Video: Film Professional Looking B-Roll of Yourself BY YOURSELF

After this video, you will never shoot monotonous or boring videos again.
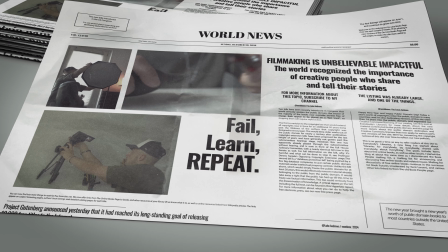There are several ways to create a wow effect and create more engagement for the viewer.
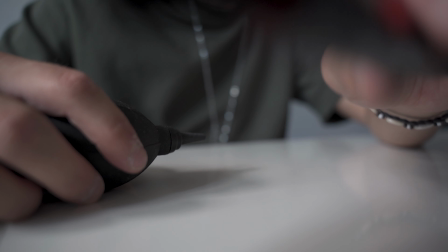By implementing unusual angles or creative shots, you will stand out immediately and you deliver much more professional looking videos.
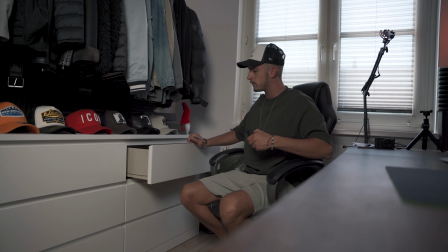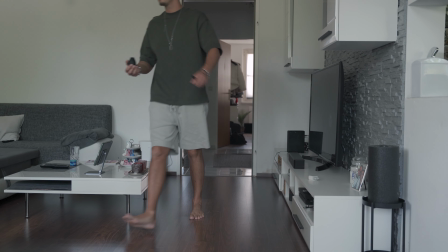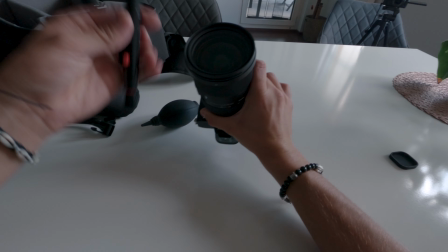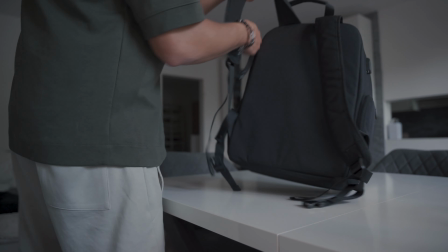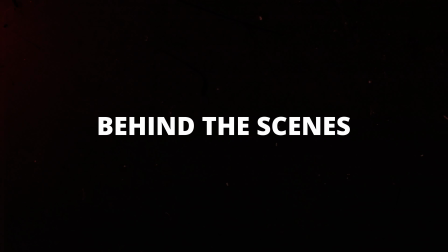To showcase everything better, I will share behind the scenes videos so you get closer insights for every single shot.
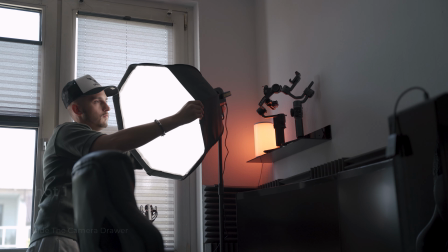Enjoy! The first shot was taken from the inside of my camera drawer.
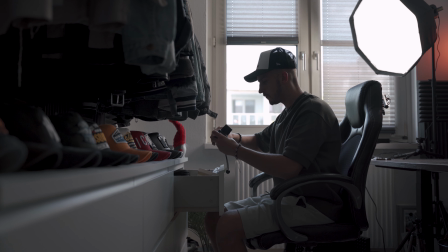Obviously, the space there is limited, so I had to use my tiny Sony CV1 for this shot.
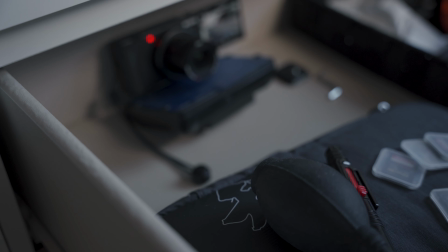This angle really pushes the viewer into the scene because he doesn't instantly know where you are or what you're doing.
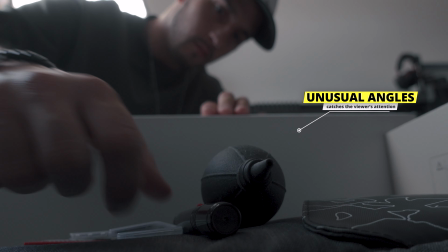Only because you chose this unusual angle, you instantly catch the viewer's attention.
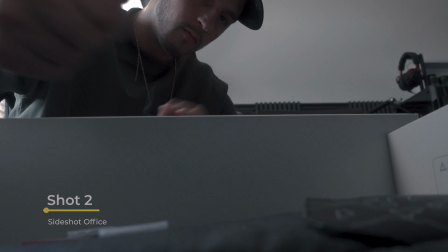To show that I'm in the office, I filmed a simple shot from the side with a following jump cut after closing the drawer.
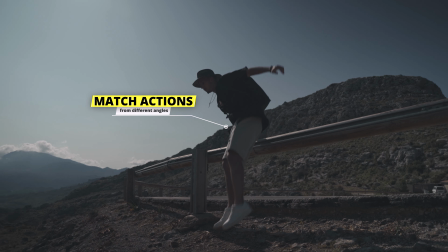The best way to get a proper flow between shots is to use a jump cut from two different angles,
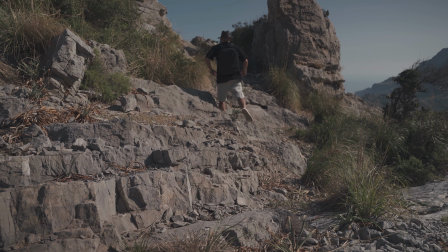especially when you set the cut at ongoing actions at the right time. The next shot is a close-up shot of the cleaning set for my lenses.
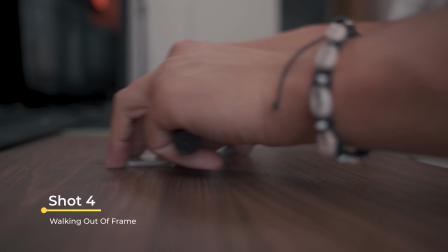That way I give context to my story and tell the viewer what could happen next.
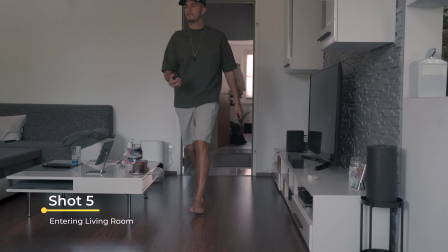The following shot is another jump cut. Since I leave the room there, it makes sense to show that I'm walking into another room.
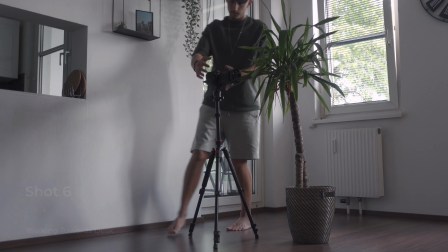To further enhance this scene, I put my camera behind a plant and used it as a foreground element to cover another interesting angle.
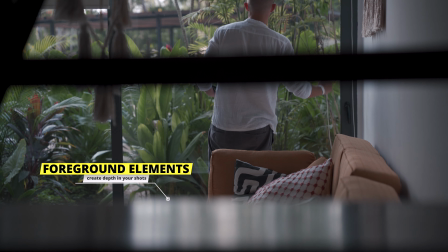Foreground elements create depth in the shots and they should always be included in your storyboard.
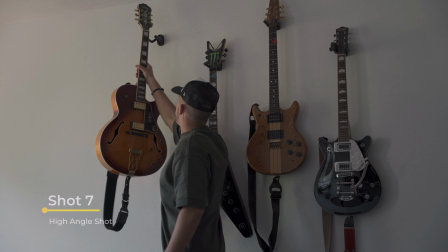Now we are going all in. The next shot is a creative top-down shot of me walking towards the camera bag.
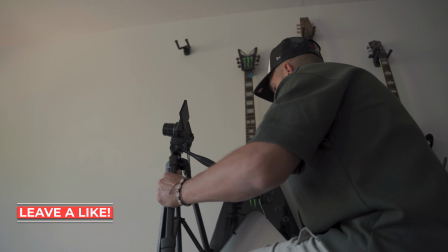As you saw before, there are guitars hanging on the back wall,
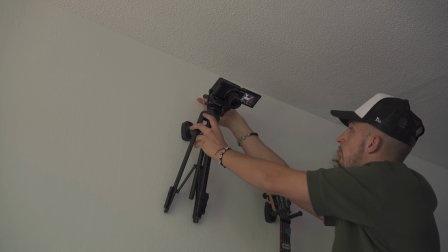so I removed one and tried to find a position to get my camera and tripod on top of the hanging.
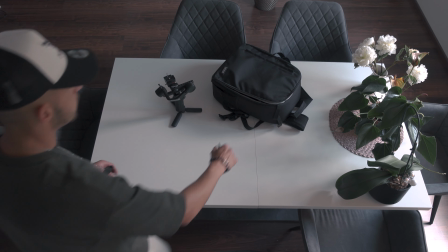This way I was able to point the camera directly where I wanted to get this unique perspective from up above.
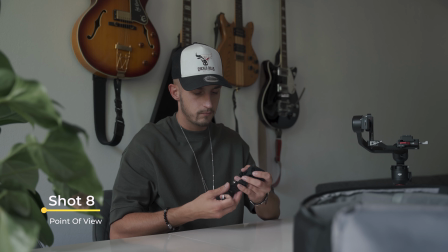Now it was time for my GoPro. I used a bite mount to get this first person view.
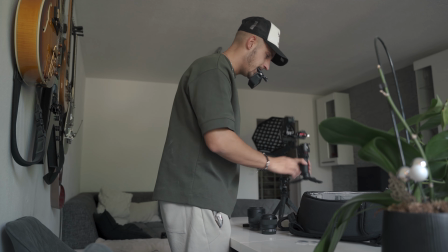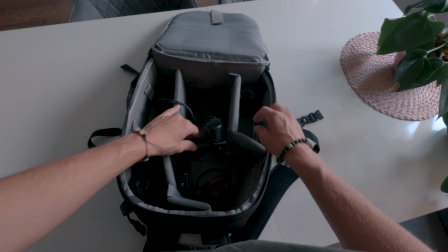Always make use of all the different types of cameras you have.
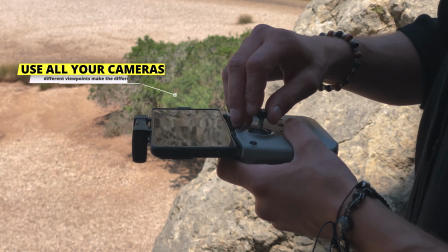It's so much more engaging if there are not only multiple angles, but also different viewpoints in your shots.
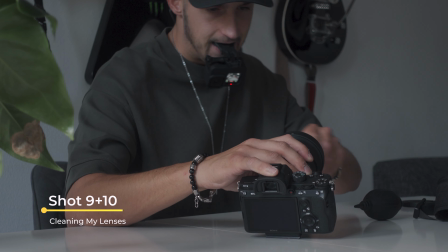To show what I'm doing, I again used my GoPro for grabbing the cleaning brush.
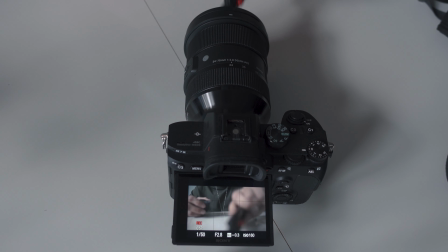Now I simply pressed record on my main camera and cleaned the lens, which I think is a creative way to showcase this specific action.
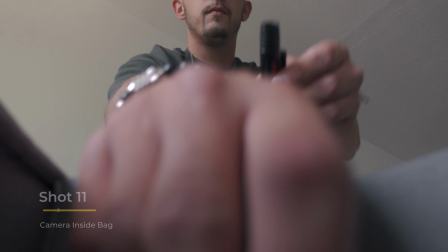For the next shot, I put my Sony CV1 into the backpack to tell the viewer that I've finished cleaning my lenses and I'm preparing myself for something.
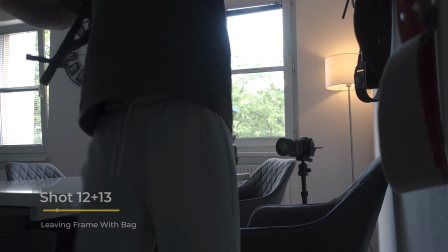In this case, going out on a shoot. The last shots closing the backpack by pulling the zip and walking out of the frame.
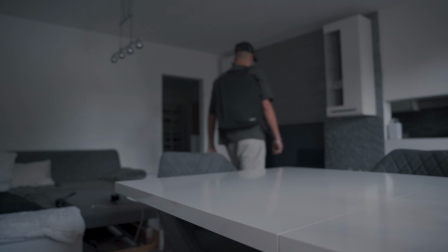I just set my camera at two different positions and again repeated this process multiple times to get the perfect take for my final edit. That's only one of 1,000 ways to become better at telling a story or mastering the craft of filmmaking. If you want to grow with me without wasting your time, subscribe to my channel and check out my other videos.